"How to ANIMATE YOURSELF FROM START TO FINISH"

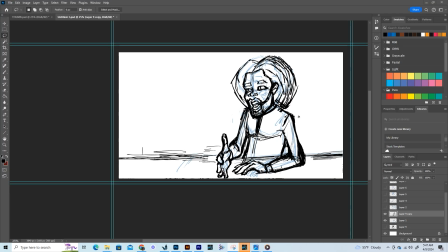12:51 When I got here, actually, I went in, I got a picture from YouTube.
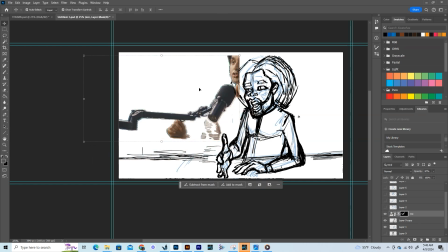12:55 I wanted to draw that mic, so I was like, I'm just gonna get a picture and trace it.
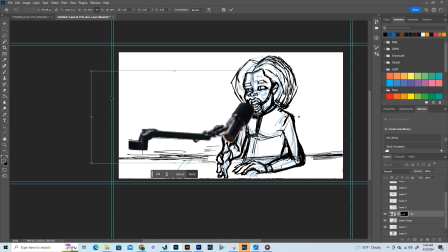13:00 It was actually easy because I was like, what would it look?
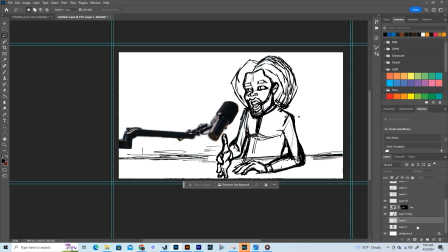13:04 I wanted to see what it looked like with a mic, like a podcast, like a YouTube video, because that's actually what it's going to be. It's a YouTube video that I want to do about character design. So I got that mic and I put it in, and I was like, this looks awesome.
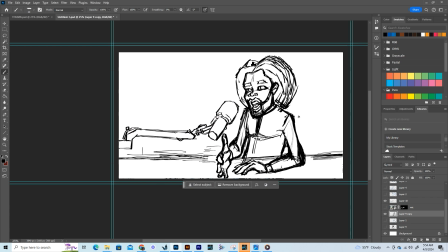13:20 So that was my first key. This animation actually I only used 2 keys. It was that key right there that you can see, and now you can see with the microphone and the table.
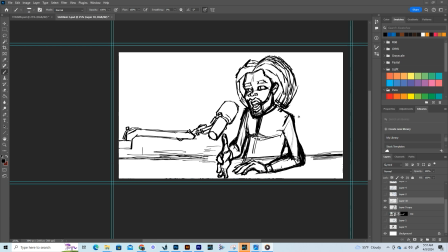13:34 But I think when this animation is said and done, I am going to add some other stuff on that table because the table is too empty. But the mic kind of added a little bit of swag
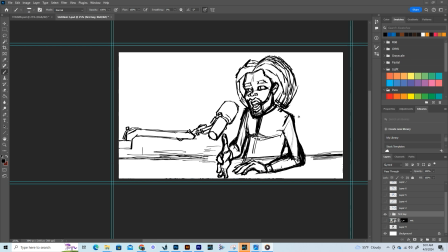13:50 and I think it looks pretty much like that guy is doing he's doing a podcast. He's talking about some very, very interesting stuff, like he's talking about
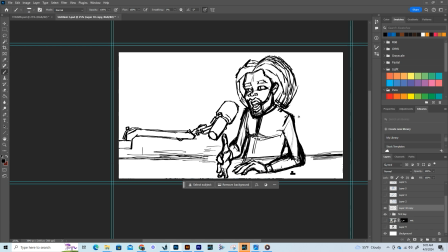14:09 inflation and difficult things. Again, it was fun, still fun. Yeah, that's the cool thing about drawing. You can definitely, art can be
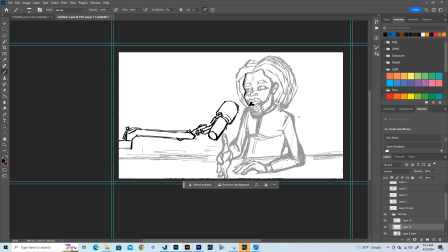14:27 said, art actually means a lot of stuff. It's great. So over there, I started cleaning up the drawing. I think I was happy with how the drawing looked, and
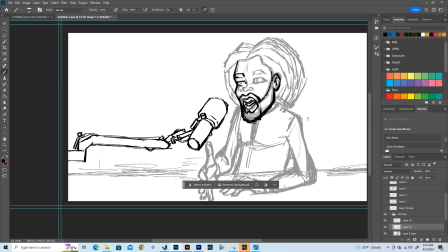14:43 I looked at myself in the mirror and I was like, yeah, that's how I look. That's me, I'm too cool, man. Look at that.
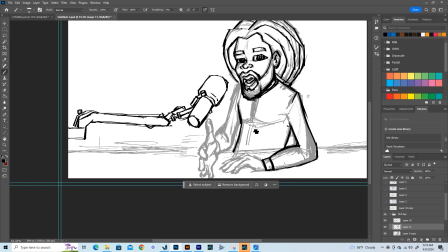14:53 Again, don't judge me. Still my dream, and I control it. That's how I look like. With my dashiki, my cool beard, and my dreadlocks.
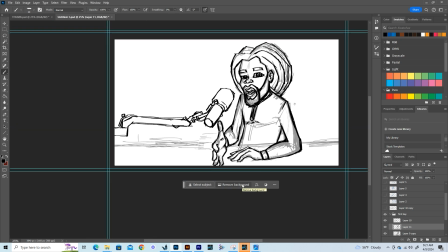15:08 Yeah. Yeah, man.
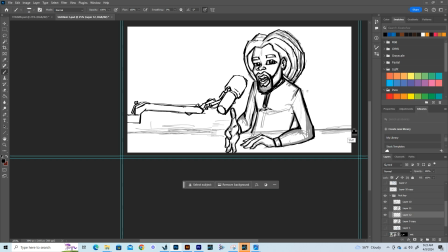15:12 Good things, good things, good things. Having fun. Hope you're having fun. And if you are new to this channel,
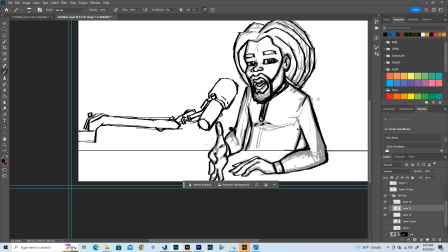15:20 subscribe, hit the bell notification for more of the animation stuff.
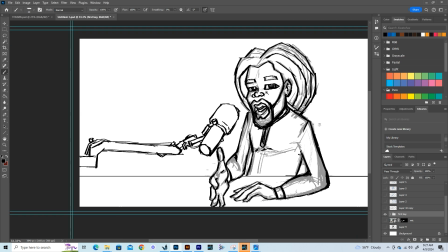15:27 And maybe draw some comment if something that you don't agree with or you think I should change, because there's always something to change.
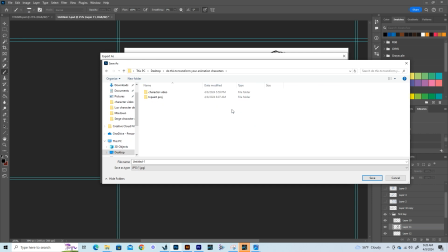15:35 This is just a beginning. That's what I feel about every drawing.
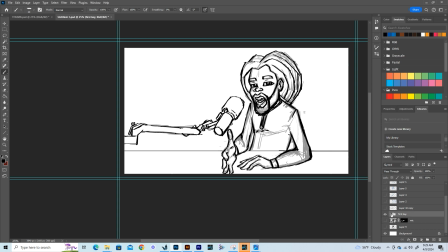15:40 There's always something to learn, and I think it's always fun.
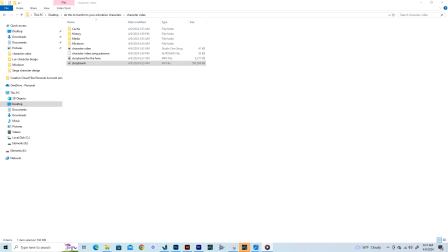15:48 So over here, I decided to save this drawing before something happened and I lose it.
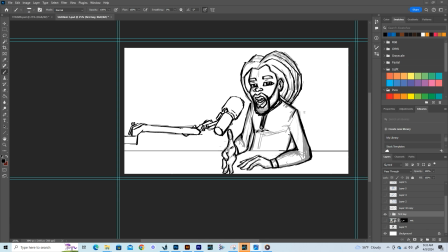15:55 That is something that I think we should all do from time to time so you don't lose your drawing. When I was done with this drawing, I kind of spent some time looking at it. I was like, how can I either change it?
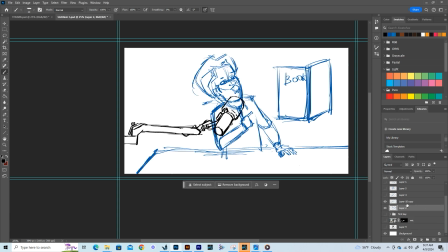16:12 So, and then I started with a scribble of what would be the other drawing.
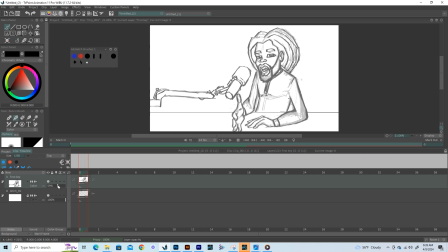16:22 So I wanted to kind of do a different drawing from that one.
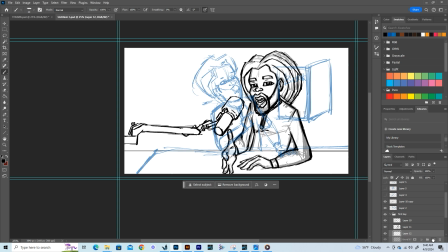16:29 I wanted to also, because I'm talking about a book that I read.
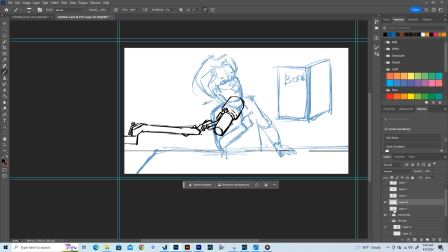16:33 So I started with a scribble of a drawing pointing at the book.
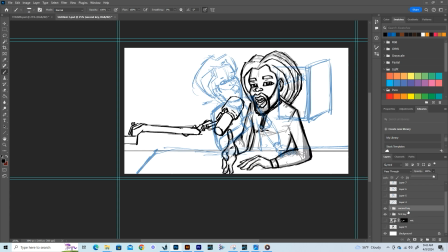16:39 But before I drew it, I was like, I need to make sure that
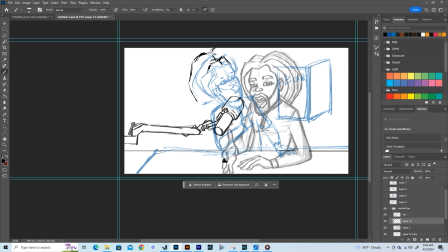16:44 it's not different drawing from the first one that I did. You can see that I put it in the back, kind of dim down the opacity so I can draw it.
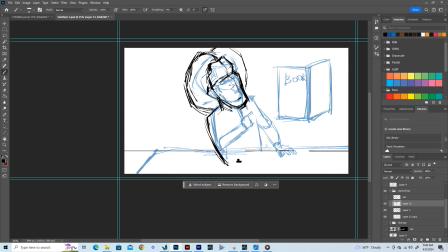17:01 This one was actually not that fun. This one was difficult because I had to kind of figure out that position a little bit. I had to also go through my
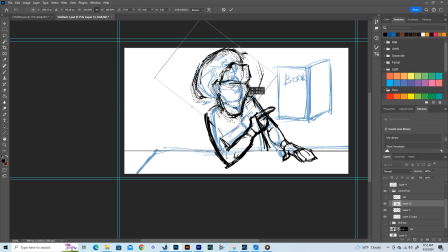17:18 anatomy books, because I had to figure out the positions, the neck and the head. I wanted to make sure it's a little balanced. See how like the line of the shoulders and the line of the eyes kind of go a little in opposite side.
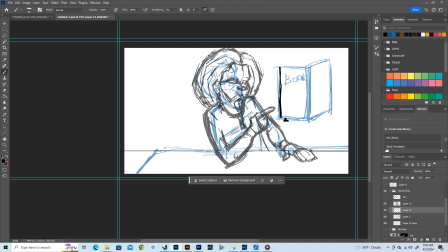17:35 So it was still fun. Yeah, very fun. And a little difficult.
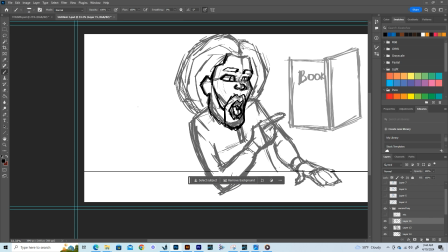17:48 Yeah, more fun.
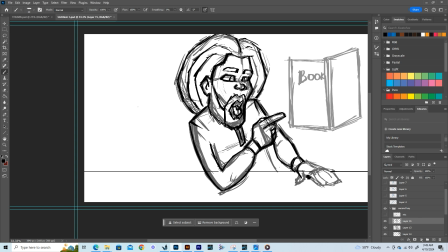Yeah, I remember those hands, man.
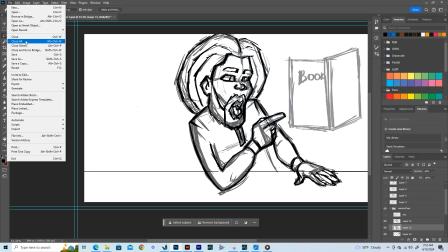18:15 Those hands took some time.
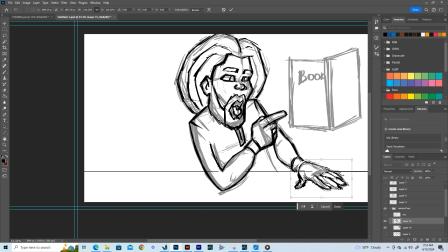18:22 Because I was thinking about,
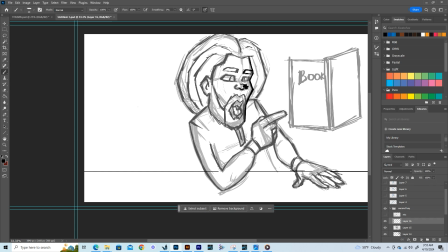18:26 if you really like what the part of your body that's close to camera has to definitely be bigger. That's why I kind of make them a little bigger. Yeah, and also the head was a little closer than before, than the drawing before.
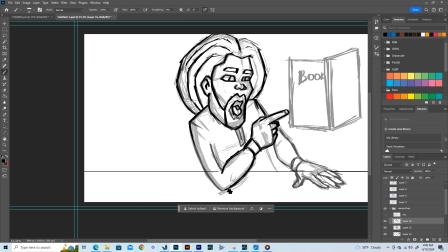18:46 Yeah, more fun and more learning of things I don't know how to do. So you can see I keep kind of correcting certain things, the jaw, the eyes.
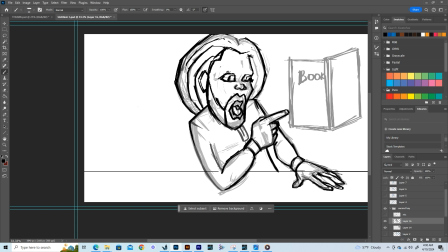19:05 Yeah, more fun and fun. Because before I was like, maybe he should look at the book, but I'm like, no, probably not. You should probably look in the camera and point at the book.
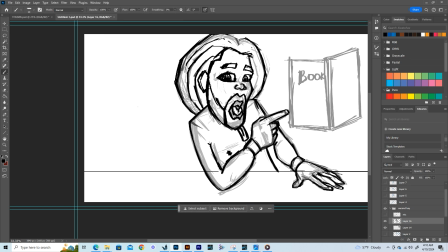19:20 That's what I would do if I was doing the podcast or the YouTube video. So that's how I decided to do it. I kept correcting things because I think I wanted it a little, because I was looking at it from time to time.
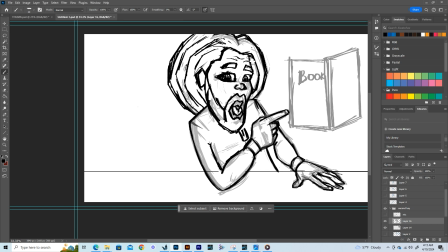19:39 It would look a little not okay. So I changed some things, and every time I changed something, I actually went back in,
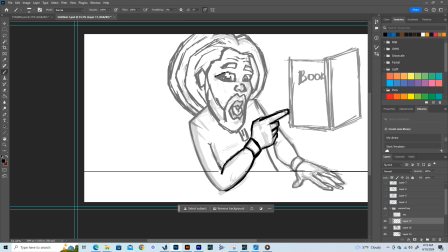19:52 dimmed the opacity, and I would draw on top of it to see if There's something that need to be changed. Over here, it was starting to look like me, more like me, and I was starting to like it.
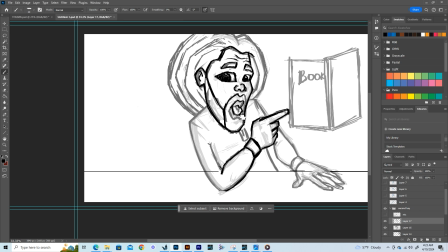20:06 I was like, okay, let's clean it up. And you can see this key was that the key that I want to be saying book. Yeah, more fun.
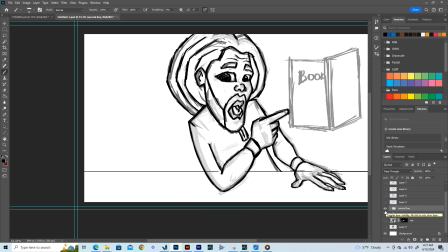20:22 So, because I kept looking at the other one, see if this actually looks
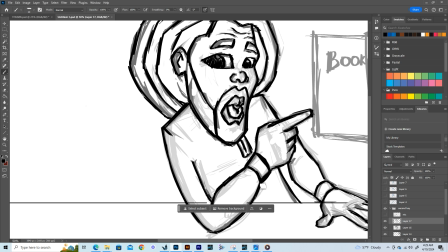20:29 accurate enough and doesn't look like two different people that I'm trying to morph into each other.
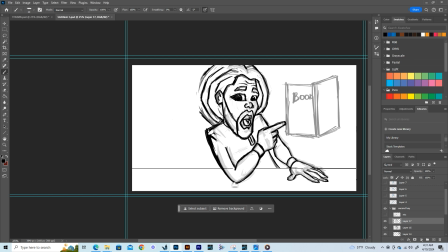20:38 Because sometimes that happens. You create a character, and by the time you're done and you start animating it, and it just looks like two different people, one morphing into the other. So you want to also make sure that it kind of look the same.
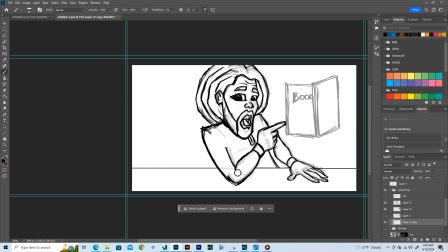20:58 Yeah.